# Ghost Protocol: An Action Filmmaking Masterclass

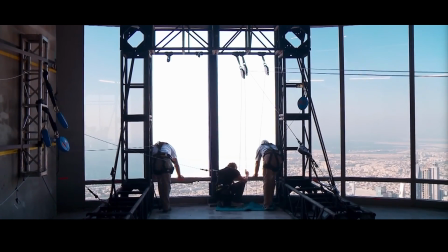8:15 They had to pull windows out of the building and they had to do all sorts of rigging to make it possible.
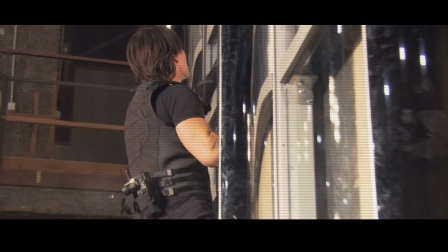8:20 I hear they practiced quite a bit. They had like a stage that they set up where they could practice getting Tom into position quickly because the harness is not very nice to stay in.
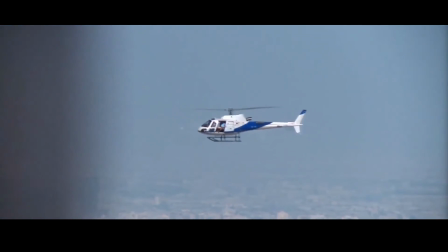8:28 And you know, you've got to get the helicopters all in the right place and you've got to get the cameras rolling at the right time on the right people.
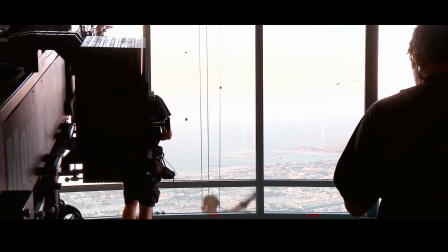8:34 And it's a whole operation to make this happen, and they trained for it as much as they could.
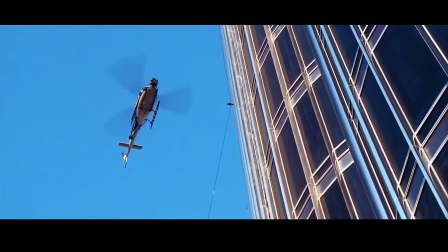8:39 So it's exciting to see the payoff of their work here. And it's cool that they just decided to keep things really long and drawn out and just really grounded for this because it is real.
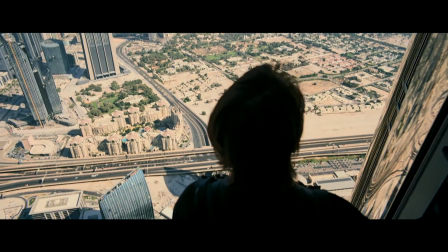8:50 So we're getting this crane up shot because we want to look down and we want to see how far up he is and how far down he has if he falls. Like, wow. Let's let the moment sit, you know? See how we're not cutting? We're just staying right present with the character.
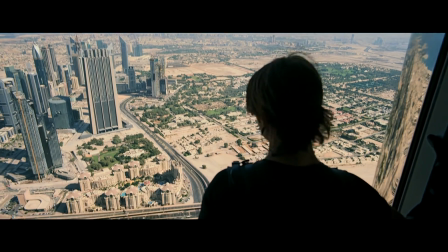9:01 Notice there's no music, just sound. Because we know what it sounds like to be up high. We don't need music to make this any more tense than it is because the audience knows this was done for real.
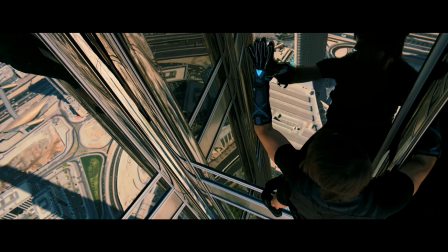9:15 And notice here that we're establishing the sound of the glove working because that's going to be important later. Just the sound cue of what it sounds like when the glove works, we can contrast that later with when it doesn't work. We can infer just from the sound design, uh-oh, something's wrong. You'll notice that every time that we're outside, we're pretty much always looking at a high angle.
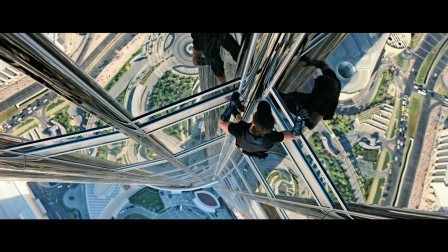9:41 And that's because we want to see how far he has to fall, or we don't want to see how far he falls, but the filmmakers, they know we kind of do want to see how far he has to fall.
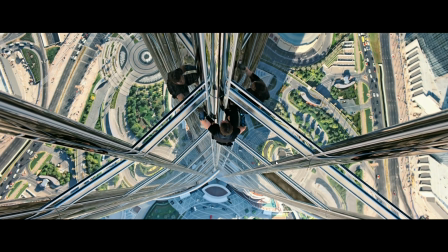9:49 He's climbing up. He's far away as well, small in the frame. It's a nice wide shot.
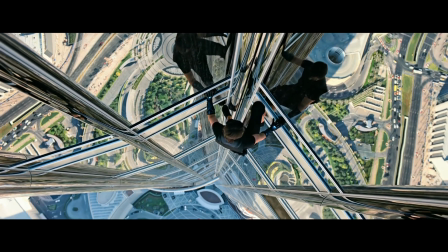9:53 So again, we can see how far he has to go and how far he has to fall. Now this is the shot, look at this, pulling out,
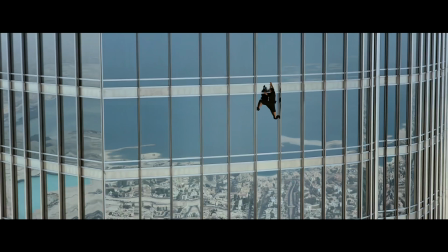9:59 super wide, we can see just how far he has to go, and now we have the added stakes of he's more likely to fall off because he doesn't have that glove.
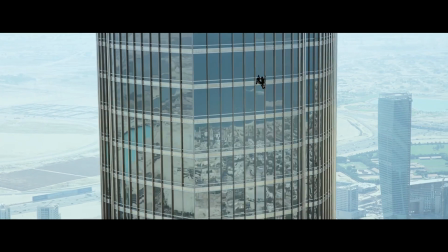10:07 Oh, look at how far up he is, look at how far away he is, brilliant shot, pulling out like that.
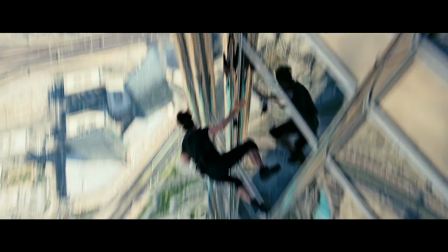All right, let's talk about that for a second. So you can kind of hear that little rattle that starts.
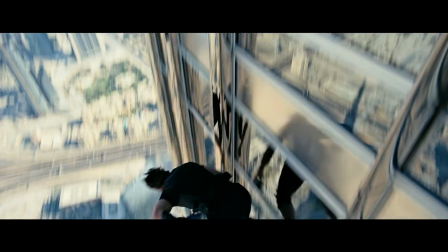10:26 And that again is another little auditory cue that something's about to go wrong. You know, we know that rattling generally is not a good sound, so we're kind of anticipating something's gonna go wrong. And we've set up that he's so high up, a fall would be bad. Now you'll notice all throughout this scene that what we're doing when we cut back to the
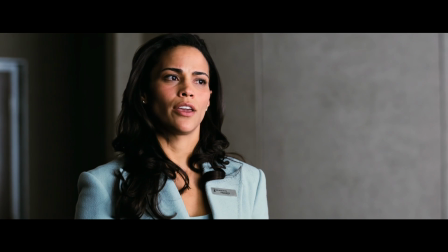10:41 people inside the apartment is not only are we doing that sort of intercutting for tension, but we're also cheating how far up the building Tom Cruise can be. So if we had to see the whole climb up 11 stories, whatever, it would take ages. It would take us like half an hour to actually climb up that much.
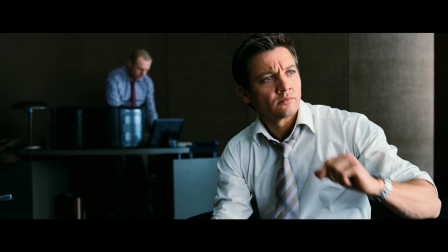10:55 So for the sake of screen time and keeping the pace of the scene going, we're actually using that intercut between the different characters in the apartment. We're using that to cheat how far he has left to go to keep that pace there. Little hack. Okay. There we go. Incredible scene. So well done. And just hats off to Tom Cruise and everyone on the team for such a compelling scene. Honestly, there's something about knowing that it was done for real. It's so well done. So there we go, that is my breakdown of Mission Impossible Ghost Protocol. Thank you so much for watching, I hope this video was helpful. Hope you got some tools and tips and techniques that you can use in your films from this. I certainly have got a lot of stuff that I'm going to try and emulate based on this movie, because it is incredible. If you have things that you noticed that I didn't talk about, please let me know in the comments down below. I'd love to learn from you. And if you have some things that you want to see me break down, some scenes, movies, future projects, let me know, because I also would love to break them down, spend some time looking at them, learn from them as well. Thank you so much for tuning in today. I will see you soon.